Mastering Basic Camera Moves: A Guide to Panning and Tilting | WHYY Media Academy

Hi, I'm Steve Dixon, Manager of Media Instruction at WHYY. Today we are going to talk about two principal camera movements, pan and tilt.
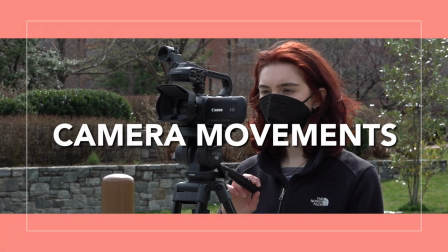Camera movements give style and tone to your film, and these two basic, but important movements can do the same for you.
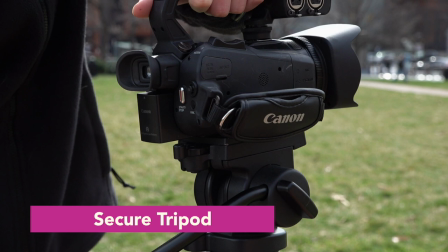[0:22]
First, you will need a camera and a tripod. Begin by securing your camera by locking it down on your tripod and then make sure it's level.
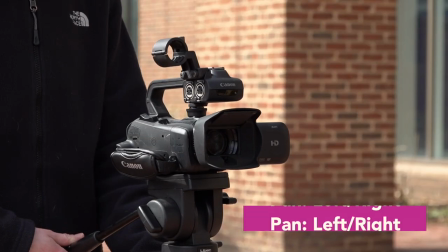[0:30]
Next, understanding panning is simple. You move your camera from left to right or right to left using the tripod's handle. It's usually used to reveal an object or subject.
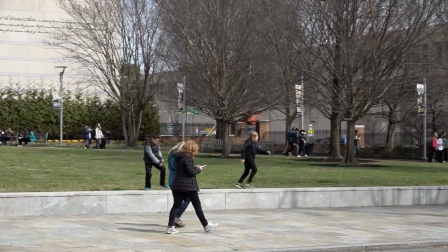[0:45]
Or you can use it to follow an action, such as a person walking. As for tilting, you move your camera vertically up and down. Tilt up and tilt down, again using the tripod's handle, used to reveal an object or subject in your story.
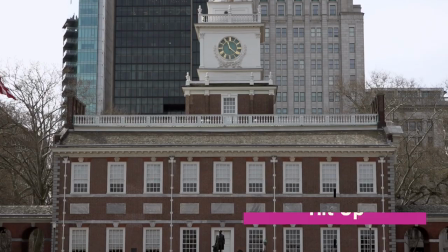[1:00]
It's also good to use when revealing tall objects such as buildings.
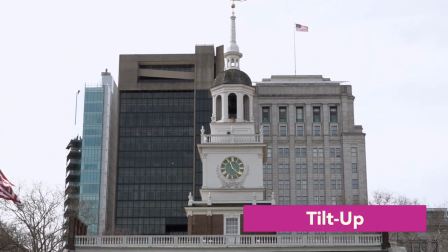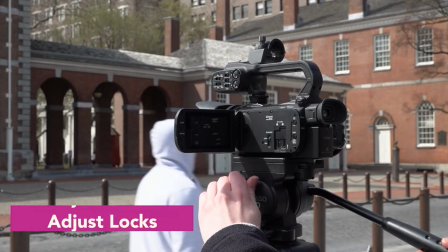[1:09]
To create a nice smooth pan or tilt, adjust your tripod locks to move it freely and create less drag or resistance.
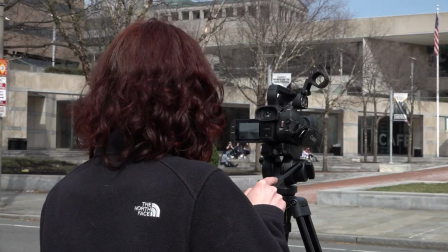[1:16]
Your movement should be steady and even at a consistent pace. Don't jerk the camera, stop and go, or swivel it back and forth like a paintbrush.
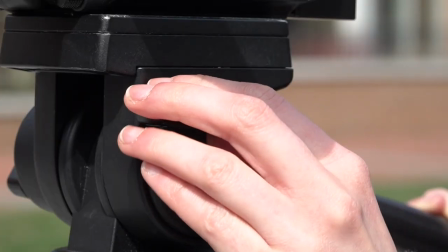[1:26]
Make sure the camera stays level while you're moving and remember to readjust your locking mechanisms so your camera doesn't move without you and the rest of your footage. Pans and tilts can be used in narrative films along with b-roll for your documentary or news package. It can upgrade your production skills and add a professional touch to your films. So go out, practice these new skills, and I can't wait to see how you utilize them in your next film.